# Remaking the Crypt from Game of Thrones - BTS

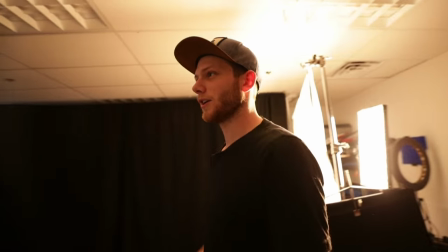[12:20]
I'm happy with how that looks. We're getting close. Just fine tuning it.
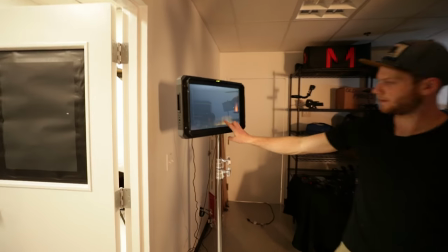[12:25]
We're trying to knock down some of the light that's half-fitting the statue here.
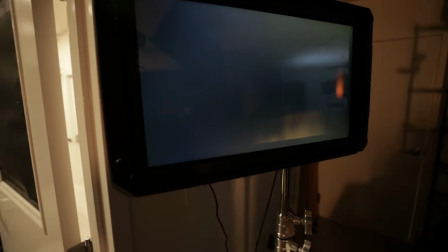[12:34]
And then I think we're pretty much ready with everything else. Nope.
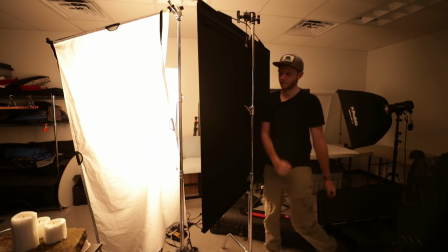[12:41]
Right in. Like that. Perfect. Yeah, I'm literally just staring at it, alright.
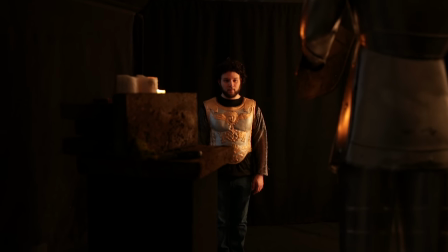[12:48]
Go left shoulder to the center. So other direction.
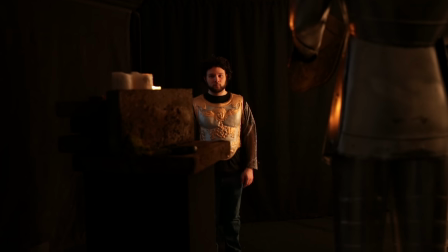[12:54]
A little more over? Yeah, right there. So left foot on the dot. Check focus here.
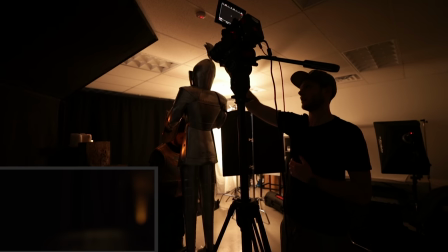[13:03]
And action.
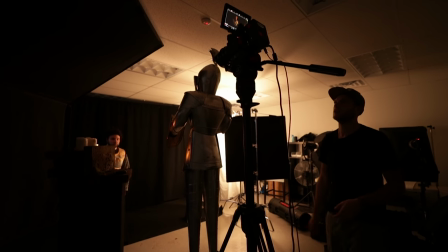[13:09]
Cut. I think that felt good.
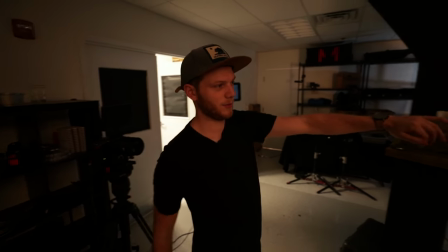[13:14]
Right now, we're trying to do the reverse of the shot we just did with the OTS of the night looking at Jon Snow.
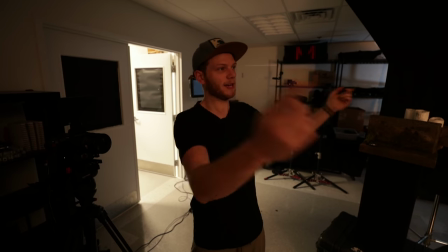[13:21]
Now we're trying to flip it and we don't have like 360 of black or like a set to shoot on.
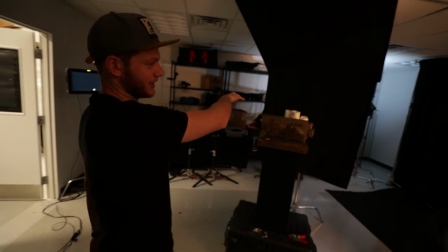[13:26]
So what we're doing is rotating around. So and now we need to get all the lights from that side onto this side and kind of just rotate all of the lighting as well,
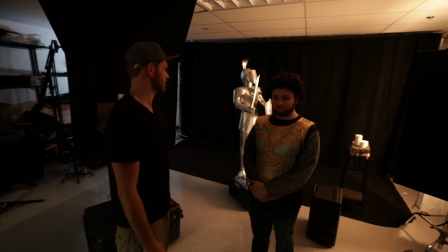[13:34]
just so we can make the continuity the same between all of it.
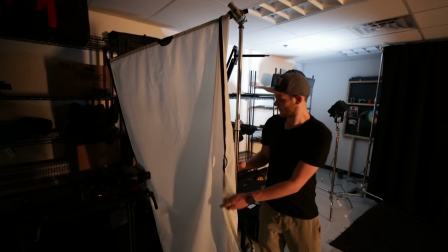[13:37]
Edge is a little bit harder, so I think I'm gonna drop out the diffusion because we were on it really see like that.
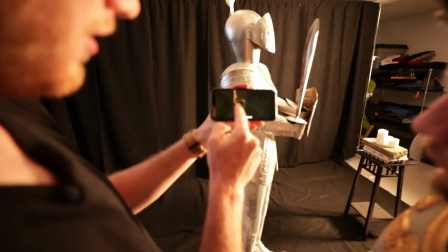[13:44]
Let's get the shadow. This like hard edge and like rim.
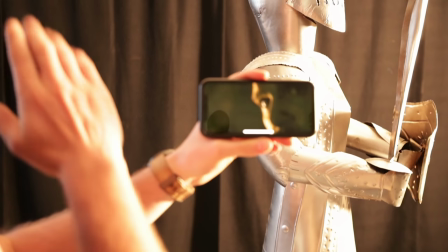[13:49]
And like very, very minimal on the other side, just enough to see. So we'll get it right outside of frame just so we can get that nice look and then yes, it's pretty shadowy on the.
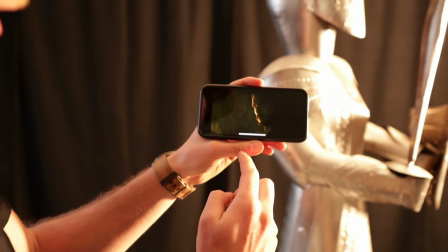[13:57]
Yeah. On the opposite side.
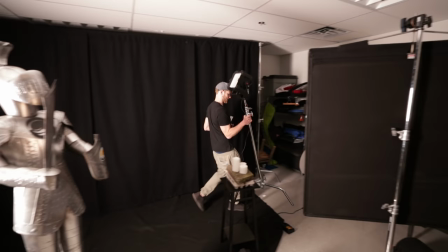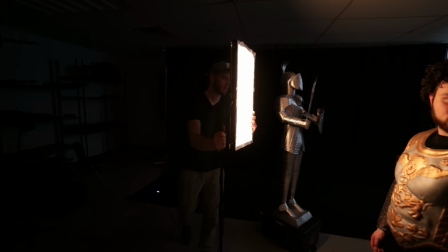[14:04]
Are we not doing audio? Okay. You want to stand in. Too much splash on my right side, left side.
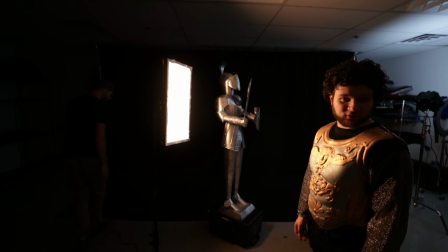[14:16]
Well, I guess what angle should I be looking at? Is this the correct? You should be...
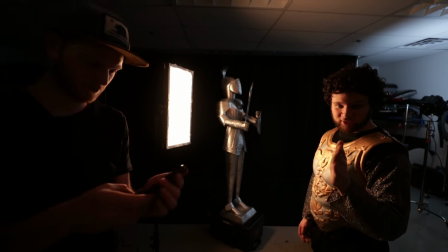[14:21]
This feels like this is the right.
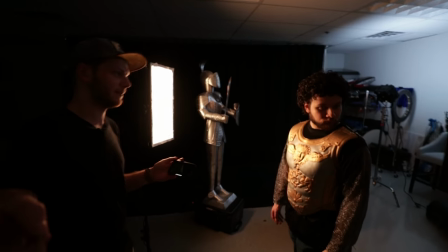[14:25]
like up and over the like towards Dom like Dom right now like this right there
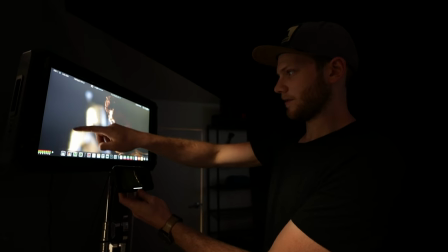[14:31]
that's it and I'll move the statue over to the left a little more and then
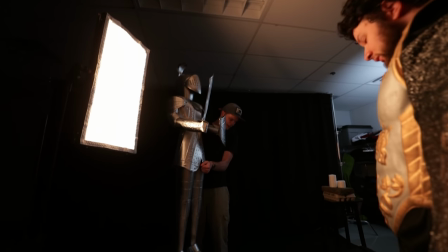[14:36]
a little higher so we need that height what about the things hey curtains over
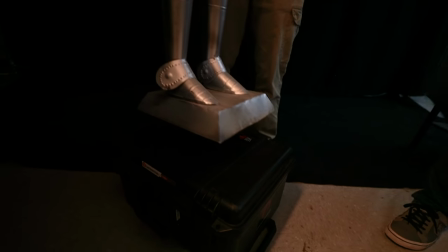[14:42]
That should be good.
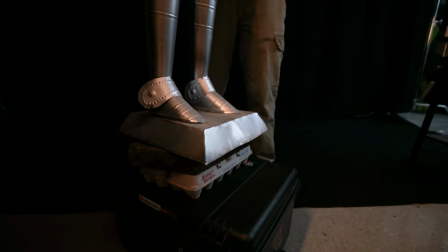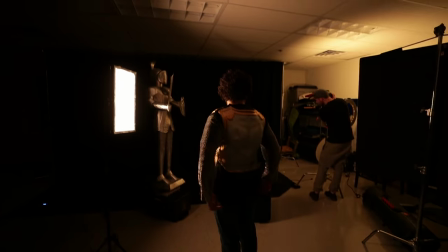[14:49]
The scene.
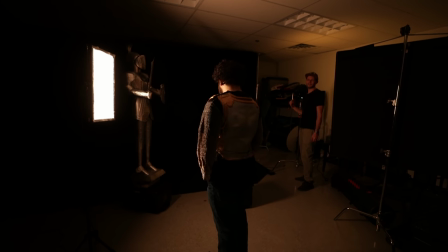[14:53]
Man, dude, that's like, it's on 0.2%. Dude, the matrix is nuts. Yeah, it's doing a good amount.
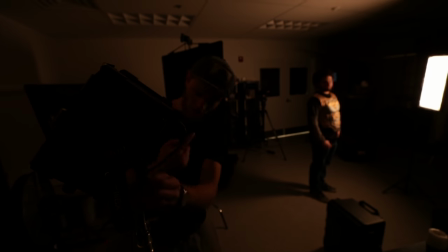[15:00]
Yeah. I think because it's such a reflective thing. Like the wall, you mean?
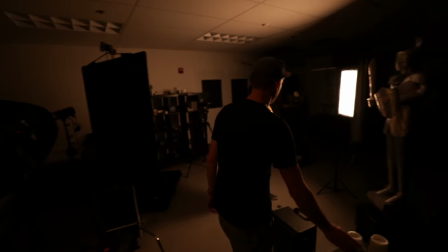[15:05]
No, the, um, this. Oh, this too, yeah. Like, I mean, you put the candlelight on it and it's like... Right, it's all over it.
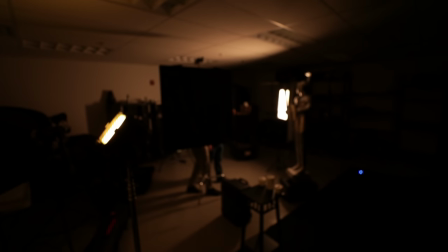[15:11]
Do you want a smaller flag? The bigger flag is better. That's not something anybody has ever said.
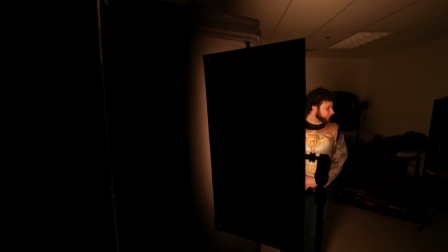[15:16]
That's looking better. And then stop down to like a 2.8. What did you just do to do that?
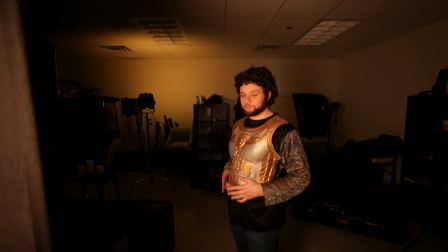[15:23]
But I'm going to, yeah, 2.8. I mean, we could brighten this up and I could go to a 4.
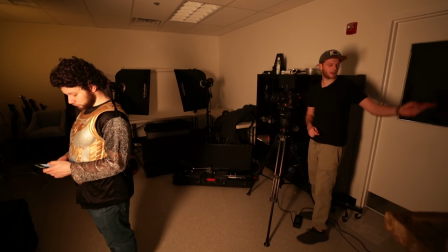[15:29]
Let's add that a little bit. Yeah, there you go. Now you're getting a little bit of bounce back too off this.
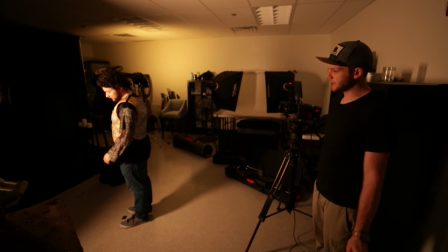[15:35]
Yeah. Like the white walls and stuff. He hears it, and then it's like a second later he like turns around.
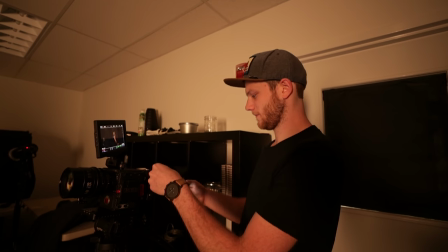[15:41]
Yeah, let me take a picture of it on here so you can see it. Yeah, so you can see like the...
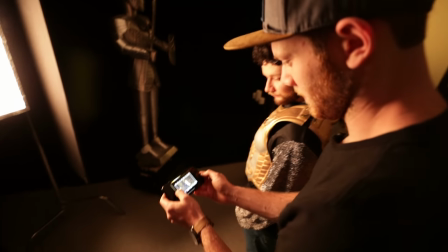[15:48]
Yeah. Thing. Okay. So I think that's it. Let's do it.
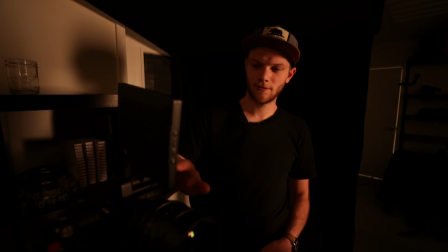[15:53]
So I'll call out both those actions. Okay. For you. We flip the whole scene around.
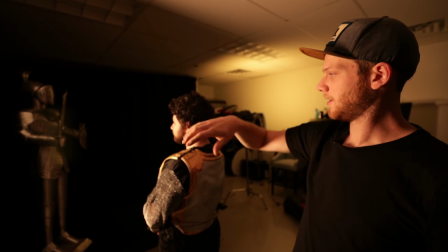[15:57]
We have our knight up against the black curtains now. We're going OTS over our talent.
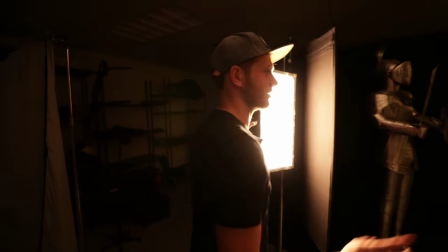[16:03]
And we have on the left side here, which is our only light. Actually, it's not our only light. It's our key light for our talent, which is the flex.
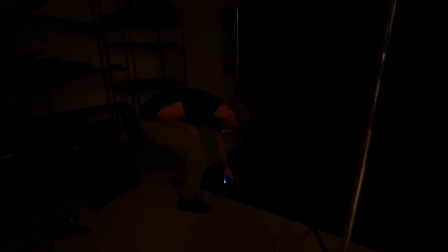[16:10]
Let's see what this is at. 9%. Still at 2,800 Kelvin.
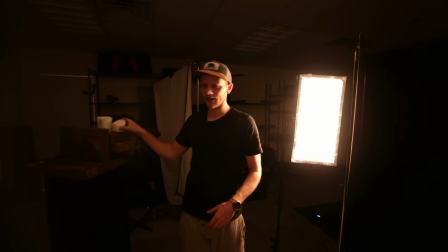[16:15]
So we're still keeping that warm light to go off the candles that we had lit before but we don't have any of those lit right now.
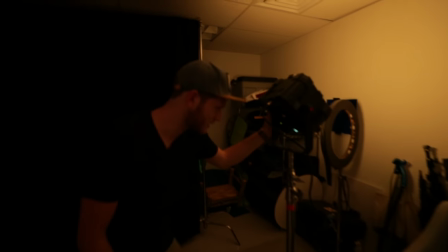[16:21]
And then our other light over here is the Felix Matrix. This is also at 2800 Kelvin matching candlelight again.